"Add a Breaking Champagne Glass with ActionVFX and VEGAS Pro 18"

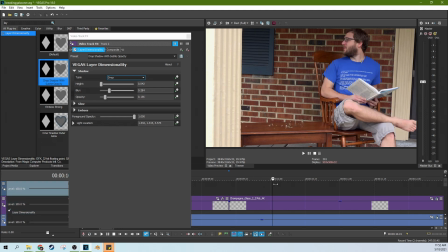[8:19]
And you'll notice too that the drop shadow will move with the image.
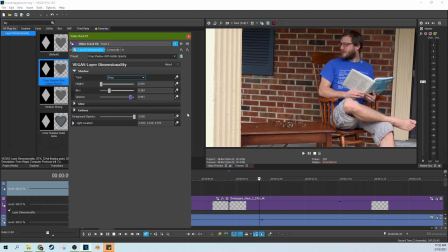[8:24]
So let's up it so we can see.
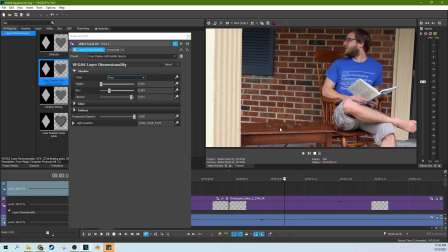[8:28]
And that's one of the things that makes it so great is now we don't have to keyframe and make all these little individual shadows.
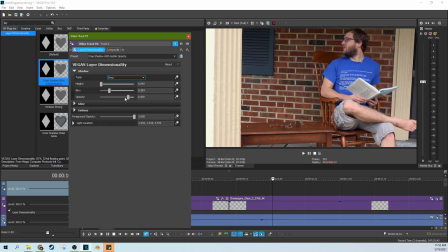[8:34]
It'll kind of do that for us. But we just need it very subtle, very, very subtle. That'll give it that extra piece like it feels like it's in the scene. And we can actually change the light location too.
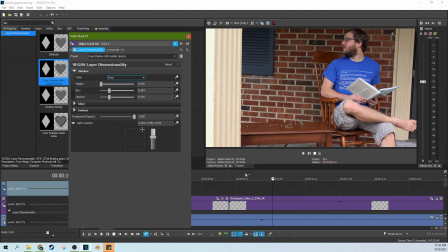[8:49]
Kind of raise it up just a little bit, just kind of make sure it stays underneath it, matching the sun a little better. Because I want the shadow to be directly underneath.
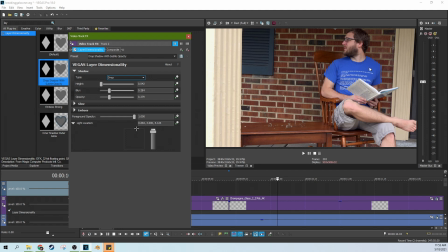[9:07]
So between these two setups, you can change what angle the fake light is coming in from and where this drop shadow will appear at. And I'm going to blur it just a little less, so that way there's actually just less shadow.
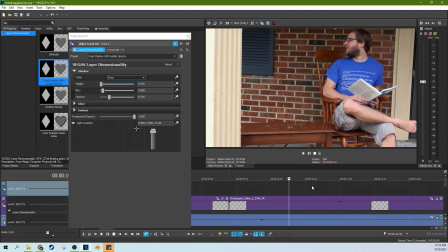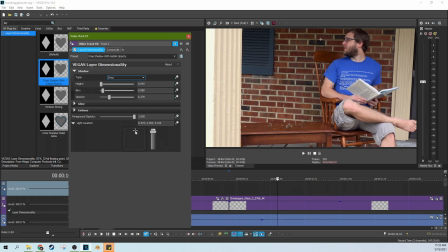There we go, that's a much better.
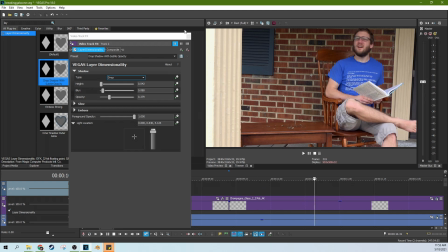[9:38]
All right, so now that we have that on the whole track, that applies to this as well.
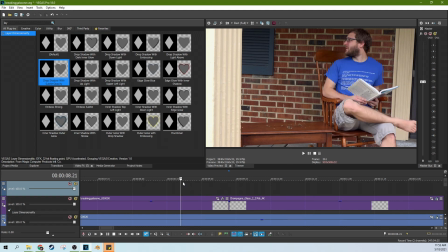[9:44]
So now we got the same shadow throughout, but you'll notice And that'll look a little bit more exact and timing once I have it rendered out.
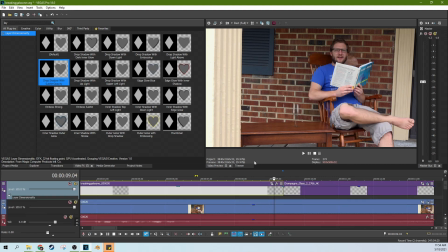[9:55]
So now let's get rid of where the shadows don't need to be. This is pretty simple.
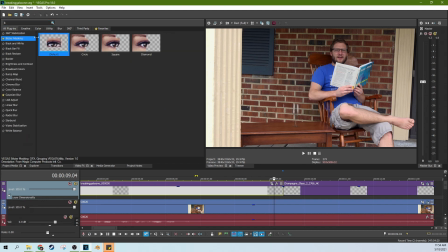[9:59]
All we have to do is go back to our good friend, the Bezier Mask, and we can drag and drop this square here to our layer dimensionality.
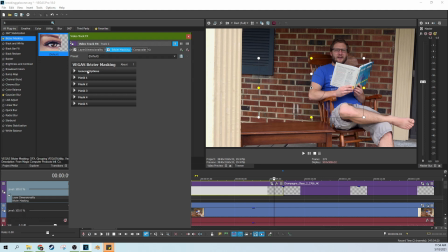[10:07]
And as long as it's after the layer dimensionality, we can select Mask Effect.
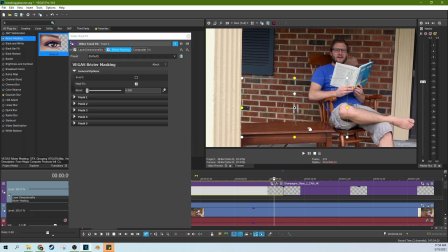[10:14]
And now you can see that when the mask is there, you have the effect so that our drop shadow comes back. So is there a little darker, little not, a little darker, little not, a little darker, little not. And so we can drop our Bezier mask over this table here.
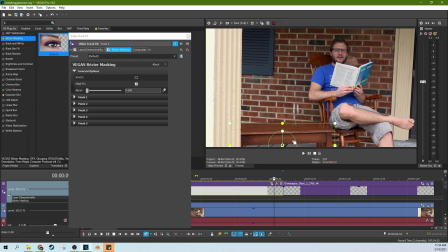[10:31]
And now we don't have any shadows where we don't, not supposed to have shadows. Let's arrow through, see how it looks.
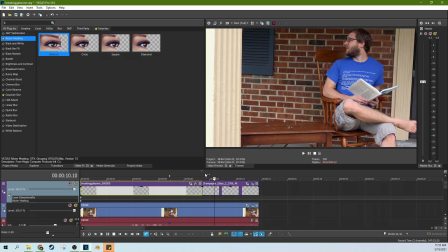[10:37]
See, the shadows only appear when the glass is on the table. So that's a lot of fun. Now, one last thing you might want to do is you can actually go to your effects here, and you might think, oh, that's a little too white, or it doesn't look quite the right color or whatever.
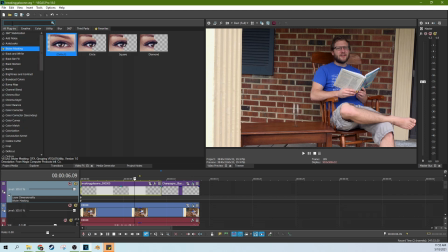[10:53]
So if that's not the right color, then what you want to do is just go to your color corrector.
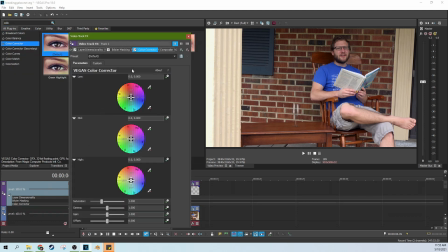[10:57]
Just grab the basic color corrector, drop it on your track here, put it after everything, and then now you can see that you can actually change the color of the glass pretty easily. If you hold control, as we talked about in our color correction tutorial, this gives you more control over it so you don't move it so fast.
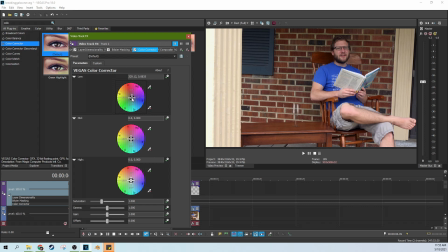[11:16]
And what we can do is, there's probably just, since it's outside, maybe just a touch more blue from the blue sky touching this glass. So let's go ahead and start with that. Just sliding the blue over just a hair directly to the blue.
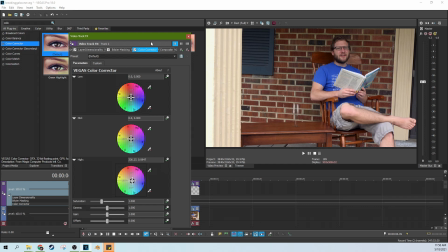[11:35]
And I think that kind of matches the scene just a bit better. And also here too, we have the gamma.
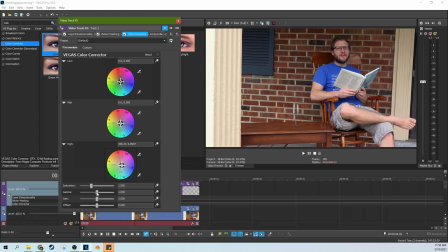[11:41]
One thing that in your scene you may have different is the gamma. So the gamma, you can make the glass dark or very bright. Depends on how much light you have on your scene, especially if you have other glassware in your scene as a reference, you can match that. But the gamma is where you can really help with that shine, if it's got a lot of shine or not.
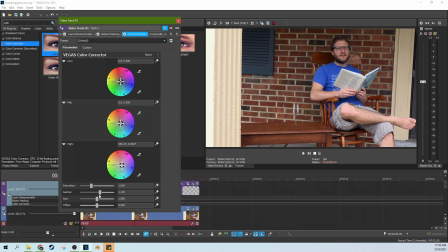[12:00]
I'm gonna up the gamma just a little bit because I am outside. And let's see, without versus with, some very subtle changes, but I think that kind of gives it a little more presence in the scene and a little more of the right color it's supposed to be.
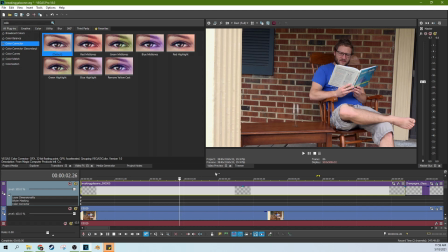[12:15]
So as one final tweak, I'm noticing I do like the shinier glass. I think it's definitely more present in the scene, makes it look more real, but something about the glare, it's just, you can't quite see through it like you normally would. So this is the track opacity.